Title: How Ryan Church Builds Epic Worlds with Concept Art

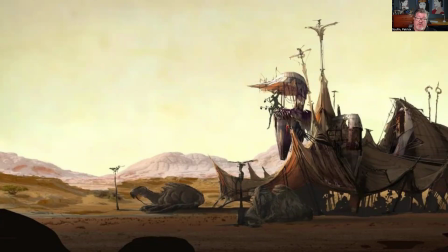4:08 But it's very clear the size and context because of the horizon. We can tell where we fit if we were there.
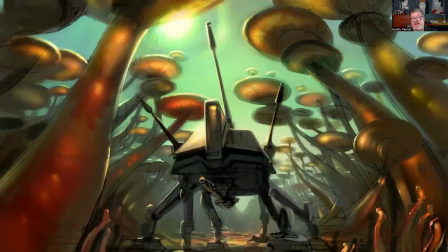4:15 Here's another view from, I believe, episode three as well, where you have this walker coming through this mushroom jungle on this alien planet. It might be that scene leading up to Alia Segura's death, deep cut.
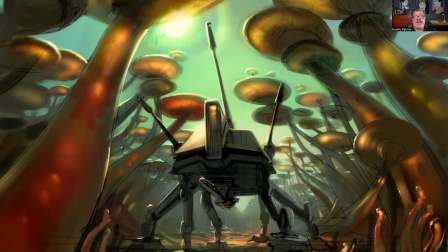4:32 So here we have, that worm's eye view looking upward and seeing that walker menacing coming forward in this alien world. It's kind of fun. Use perspective intentionally.
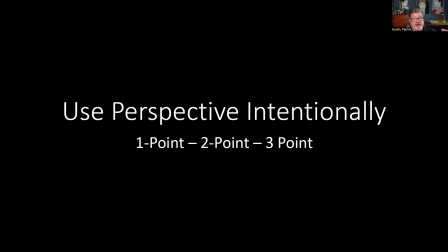4:46 We've got the 1 point and the 2 point and the 3 point perspective in our back pocket, and we can use that to develop our scene and develop our story. So if you don't know perspective, learn it. and learn how to use it effectively to create context, size, scale, everything you need for your story and the elements in it. Here's one Ryan did of Avatar.
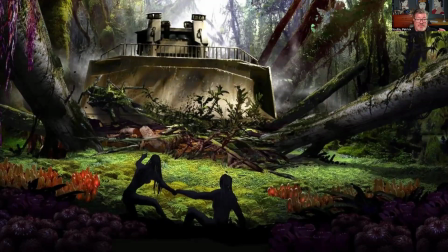5:09 And this is that scene when the bulldozer's coming forward, tearing down the trees and going for the main characters. And of course, we're in a 1 point perspective view right now, and that increases the drama, increases the danger because we see that bulldozer coming at us.
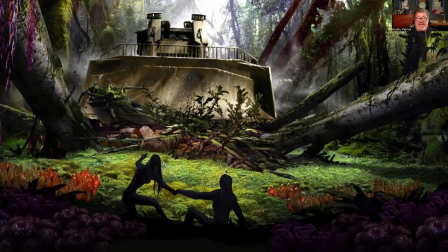5:27 And of course, everything points back to that danger. And then very small in the front, even though the Navi are big, they look small and they're afraid of that big bulldozer coming at them. And that's all emphasized by the perspective, the 1 point perspective.
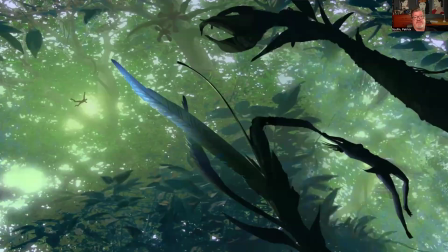5:45 Here's kind of a more obscure, but it's more of a 3 point perspective because it's showing us the size and scale of what we're looking up at. Because these trees in this jungle is such a dramatic size, we have to look very small, and we're down below looking up, which means that in 3 point view,
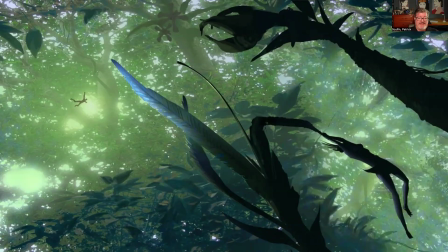6:04 everything points toward multiple vantage points, and that it's kind of hard to tell in an organic form, but it warps our view. And so this really emphasizes what's happening.
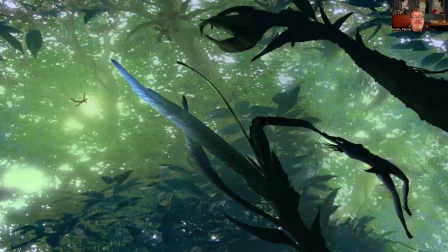6:17 And you can kind of see the little silhouette in the foreground of the one Navi character, the other one small up at the top, kind of falling down. That increases that feeling of depth. So speaking of depth, layer your layout.
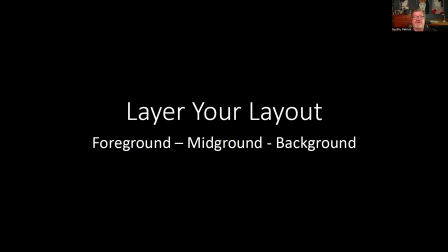6:35 Add a foreground, midground, and a background element so that your layout, your environment has depth to it.
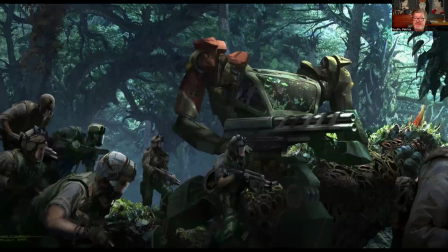6:44 So here's a kind of a little trick. You see here how the soldiers and the walker are coming toward us. Well, you have certain foreground elements that are closer to us and they're more developed. Then you have stuff in the midground, like the walker and the soldiers next to him.
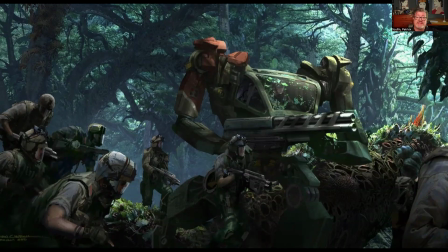7:00 And then stuff in the very far background, which are the trees and the jungle, and they're kind of diffused in the light. Well, that helps create the depth of the scene and helps us understand that, there's a distance here and there's a size and scale that we're looking at.
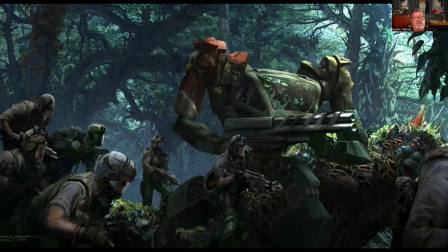7:16 If everything was done at the same size or the incorrect proportion and wasn't shown in shadow or highlight, this picture would be flat. And a lot of beginners do that. They don't pay attention to the rules of space and size and scale, and they don't pay attention to that foreground,
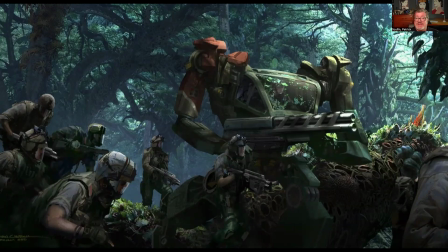7:34 midground, background dimension, and their artwork doesn't work right. So they don't size their characters correctly for the scene, or they don't size the buildings or the organic elements to the scene. So we have to pay attention to that to make sure that everything looks realistic.
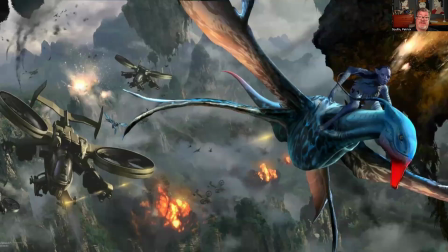7:53 Here's another example, and this one's kind of an action scene, and you can see how they've arranged everything in a way that makes us kind of swirl around the picture. We see the hero up front on the Banshee flying toward us, and then of course the little helicopters following after.
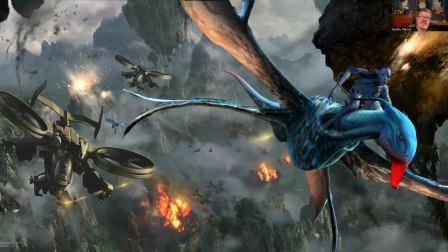8:11 And what's nice is there's like a swooping line that kind of comes through the image. You can see them coming forward.